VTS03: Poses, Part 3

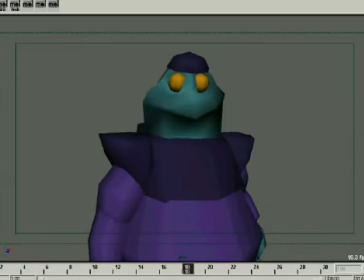Maybe a bit over animated for the medium shot, but there's a definite strong sense of what's going on there. Now we are losing some of the things with the hands. So something about the hands tells me that staging wise they're important. So maybe we take it back to a medium long shot.
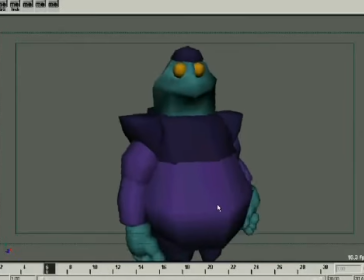And taking it back to a medium long shot, now we're starting to get something that's feeling a little more appropriate. You don't need to see the feet down here. We're not doing anything with the feet. But we have enough of the hands to get the idea across with the shoulders and everything else that we can still get, hey, he's kind of shrugging, he's thinking and then saying, I don't know.
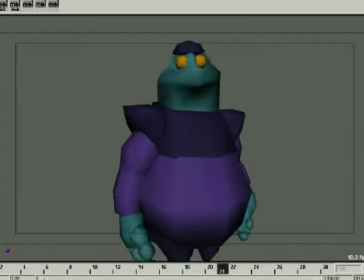Now let's say we go in really tight and make this a close-up shot.
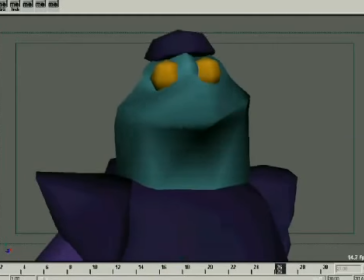It's pretty lively at this close. Notice the difference between when we're this far away, which feels kind of not much is happening,
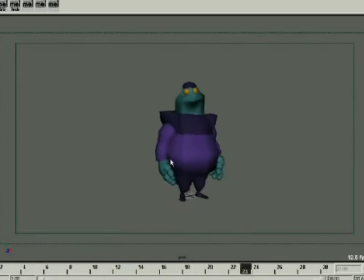versus getting in this close, where it feels like a lot's happening.
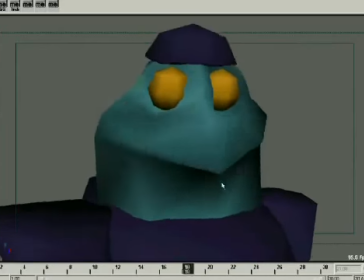And if this were a dialogue piece, this could be a fairly intense piece of dialogue, just by what's going on here.
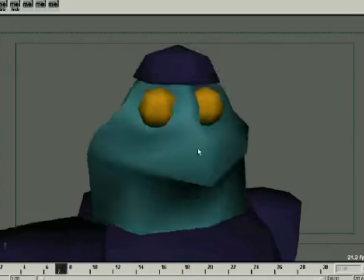And like I said in the live video portion, you can get a sense that there's something going on with his hands and the gesture.
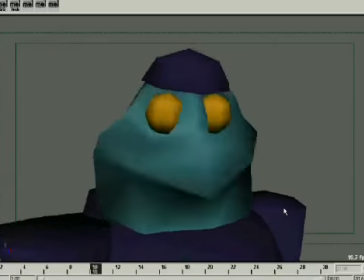And if he were to say, well, I don't know, you'd feel, oh, I don't know, right there in the shoulders, because he is gesturing. And that's one of the things about close-up shots, is you got to be mindful.
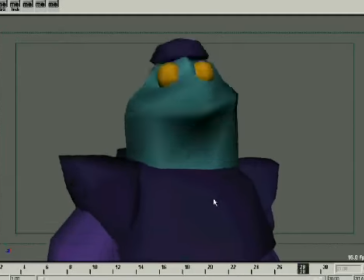Sure, you don't want to waste your time animating things off screen, but when things off screen affect things on screen, you better animate them, because if you don't, it shows up like crazy. So this is just a quick poke around at some different ways of staging act, various results out of it.
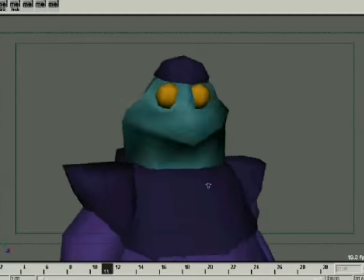And if I had to put a grade on it and say which one I like the most, I'd say I like this one the most.
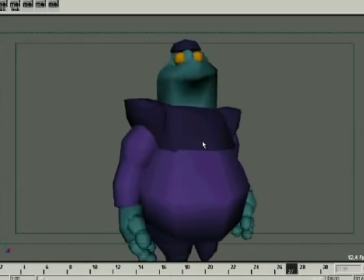It's kind of a medium long shot, reads well, and you get the idea. Alright kids, that's all I have for this month. I hope it was useful to you. I hope I didn't scare you too much with this face. My humble apologies. Hey, one of you guys suggested it. Actually, two of you guys suggested it. So don't blame me. I'm just reacting to subscriber input. I'm very sorry if it frightened you, though. But hopefully, me filming myself, acting some things out, and explaining some things, made it a little more tangible for you. And if you like it, hey, email me. Let me know whether you do or don't like to see my ugly face, acting these things out, explaining them. If you do, hey, great. If you don't, hey, I'm not offended. I've been called worse. But anyways, thanks a bunch for playing along. I really do appreciate you being a subscriber, and I really do appreciate the things that you're helping me accomplish in the world by helping some other folks. And stay tuned, stay subscribed. Next month, we're going to probably wrap up posing and start getting into some other things, like maybe timing. We still have to cover thumbnails and how to break down live action stuff, so we might do those things first. We'll play it by ear and see how it goes. Anyhow, thanks a bunch. I really hope that this was a blessing to you. All the best, and God bless.